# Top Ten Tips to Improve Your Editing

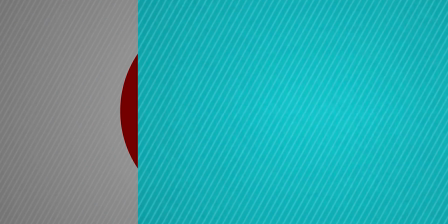0:00 Welcome to Quandary Productions Film School. This week we'll be discussing top 10 tips to improve your editing.
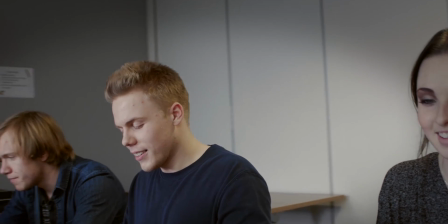0:08 As we mentioned in the previous video, the use of camera movement is not only common but effective as a filmmaking tool.
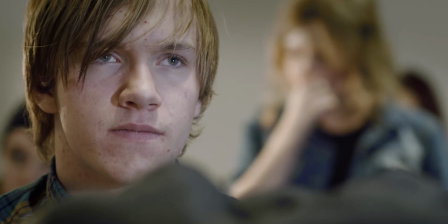0:14 When cutting dolly, crane, steadicam or handheld shots together, it's best to cut on movement rather than at the end of it,
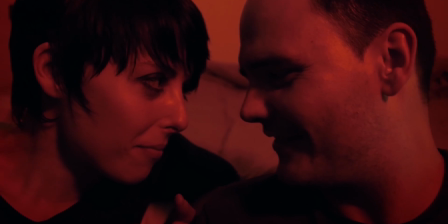0:21 so the camera is in constant motion from one shot to the next.
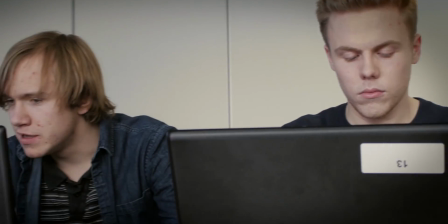0:25 A general rule of thumb is to cut tighter and not let the audience's eye rest on the set, shot or scene for too long, unless of course there's a good reason to.
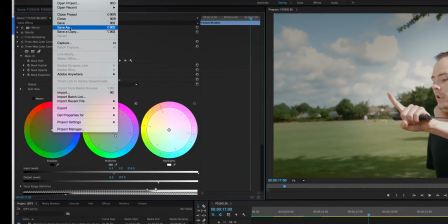0:37 When cutting down a film, it's a good idea to duplicate sequences and save different iterations along the way, renaming them with sequential numbers.
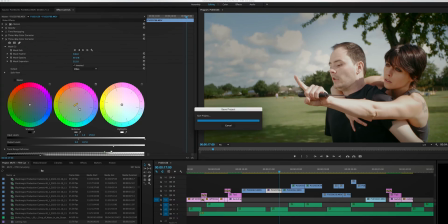0:45 The theory behind this being, if you ever need to retrieve a clip or soundbite from a previous cut, it'll be there ready and waiting.
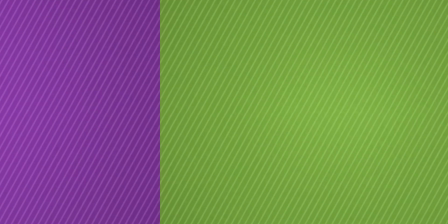0:52 You never know when you'll need to go back to save your film from overcutting. Ensuring actors' hand positions, eye lines,
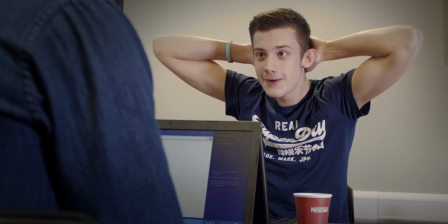0:59 stage positioning and props from one cut to another match up will maintain continuity and not distract an audience from what's important during the scene.
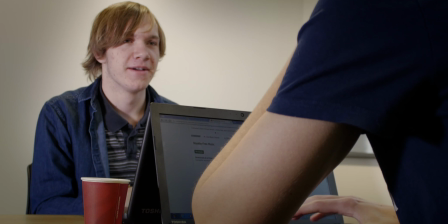1:06 I'm not saying you should always do this though, you'll have to use your judgment. Sometimes the best take will be the one with a continuity error.
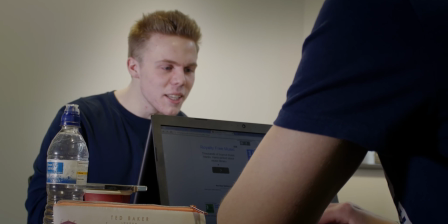1:14 A mismatch that is too extreme can be very jarring to the audience though, so bear that in mind.
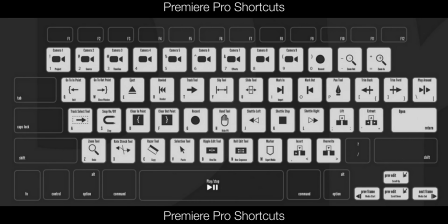1:20 Knowing your software shortcuts can save so much time when it comes to editing. For the shortcuts to Premiere Pro, pause and screen grab now.
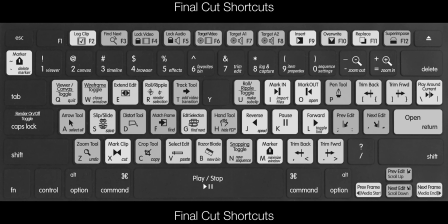1:29 For the shortcuts to Final Cut, pause and screen grab now.
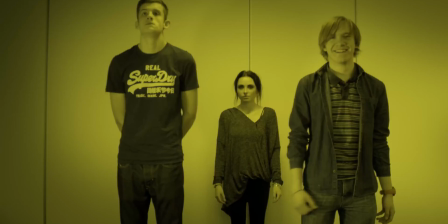1:38 Editing is a skill like any other. Knowing what tools are at your disposal and when to use them makes all the difference.
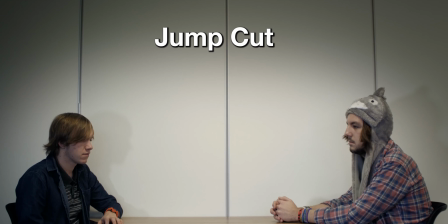1:43 A jump cut is when you remove a portion of the footage, usually from a singular camera position, giving the effect of jumping forwards in time.
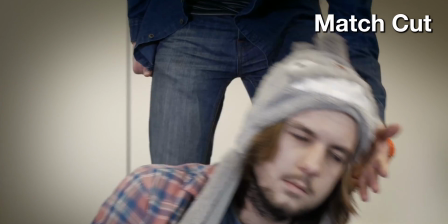1:51 A match cut is when you edit between two different spaces or compositions in which objects in the two shots graphically match,
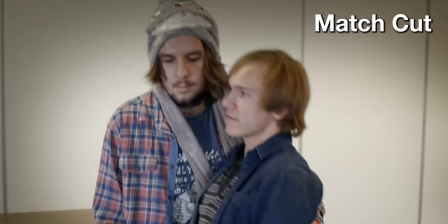1:58 to establish continuity of action and link the two.
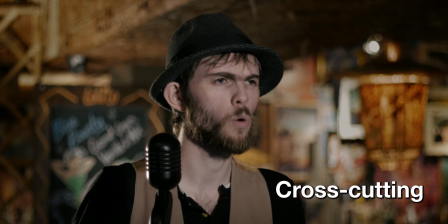2:01 Cross-cutting is the technique of alternating between two or more scenes that appear to be happening simultaneously, but in different locations.
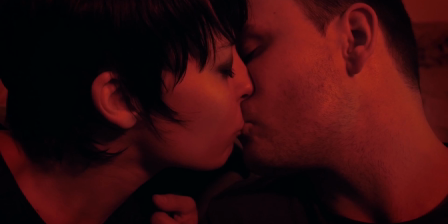2:08 Usually to maintain interest, provide the audience with information characters are unaware of, or to create new meanings by juxtaposing images.
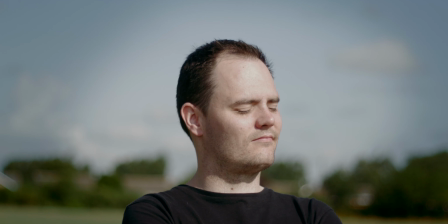2:17 Using these three skills and educating yourself about more techniques will only serve to improve the quality of your work.
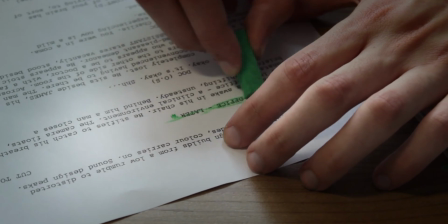2:27 It's said that there's three films: the one that's scripted, the one that's been filmed, and the one that's edited.
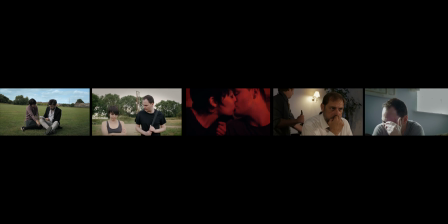2:33 When you cut a film, pay close attention to the story chronology and don't be afraid to veer from what was written or filmed if it makes sense to do so.
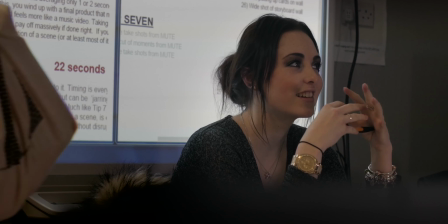2:41 Many editors use note cards on a storyboard wall to create a quick visual representation of the storyline.
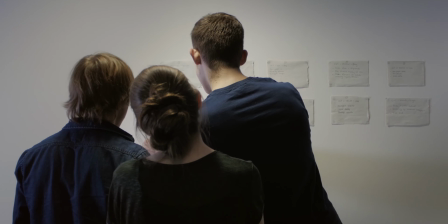2:47 This helps you make sure that you reveal things to the audience in the most logical order and that nothing is inadvertently edited out of place.
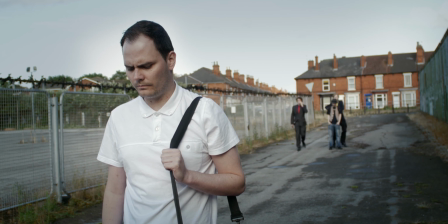2:56 One of the biggest issues with editors today is that they overdo their cuts.
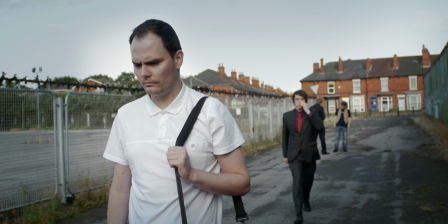2:59 In other words, they're scared to land on a shot for more than a few seconds at a time and end up cutting together scenes with shots averaging only 1 or 2 seconds.
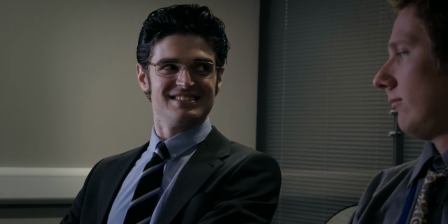3:07 When your entire edit looks like this, you wind up with a final product that no longer feels like a complete film, but instead feels more like a music video.
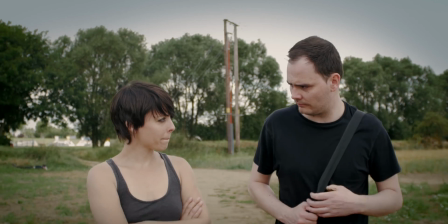3:15 Taking the opposite approach is much more bold and can pay off massively if done right.
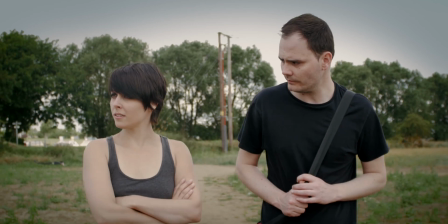3:20 If you're able to hold on a wide or two shot for the duration of a scene, or at least most of it, why not try that instead?
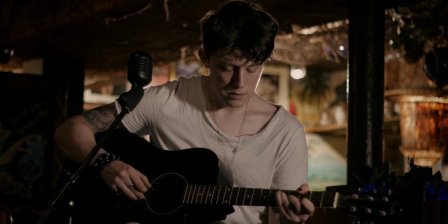3:28 Like music, editing must have a beat or a rhythm to it. Timing is everything.
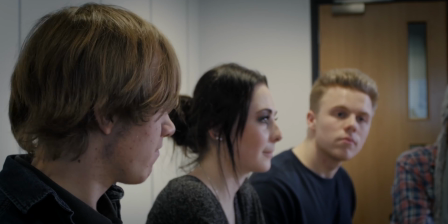3:33 If the rhythm is off, your edit will look sloppy. A bad cut can be jarring to an audience.
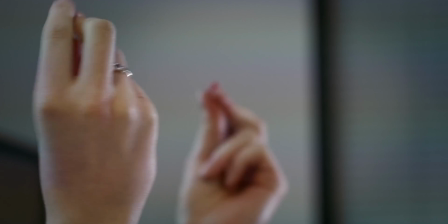3:41 Getting the timing right for the overall pace of a film, as well as a scene,
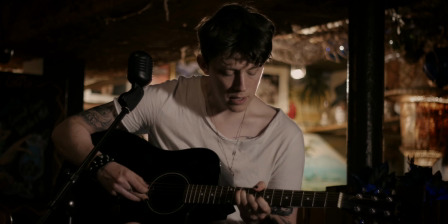3:45 is essential to retain audience attention and tell the story effectively without disruption.
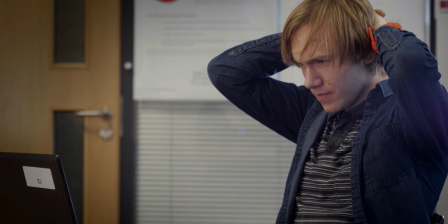3:52 Spending hours editing, it's easy to become desensitized to the material, so it's important to take a break and return with fresh eyes.
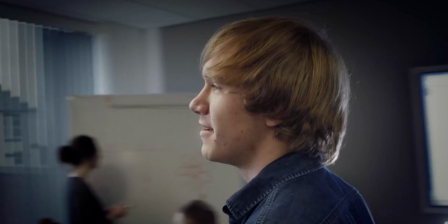3:59 This can help you maintain your sense of audience and help you do your best work. Watch a film or read a book.
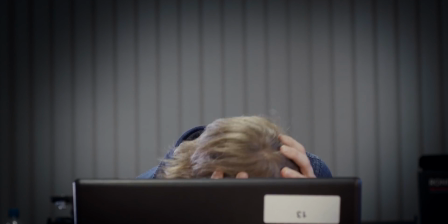4:05 Just don't trap yourself in the edit suite and wait to go mad.
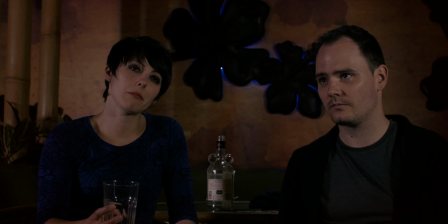4:12 How an audience feels when watching a film should always be more important than impressing them with performance, camera, or editing.
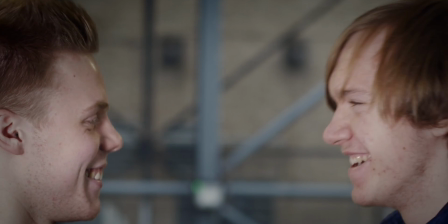4:20 One way to do this is to avoid the tendency to show who is talking, wait till they stop, and then cut to the next person for their reaction.
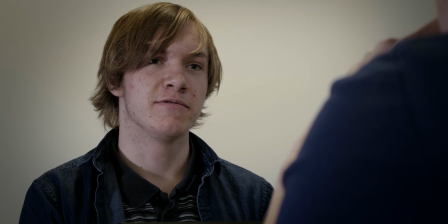4:26 This drains emotion from the scene and screams amateur.
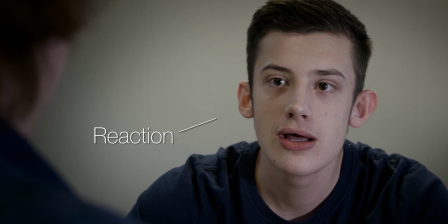4:30 Spending more time on the reaction of the person who's being talked to, as we hear the voice of the other continue,
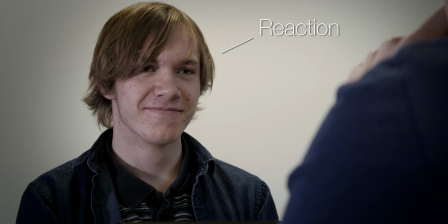4:36 lets your audience pick up on the intricacies of the actors' performances that would have disappeared in the chaos of cutting back and forth too often.
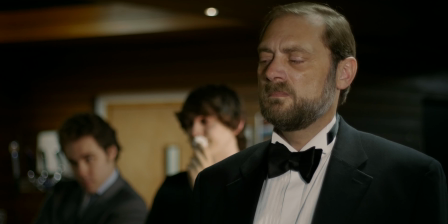4:43 When you make a cut, you need to consider if it adds to that emotion or subtracts from it. So decide before a cut. How do you want an audience to feel?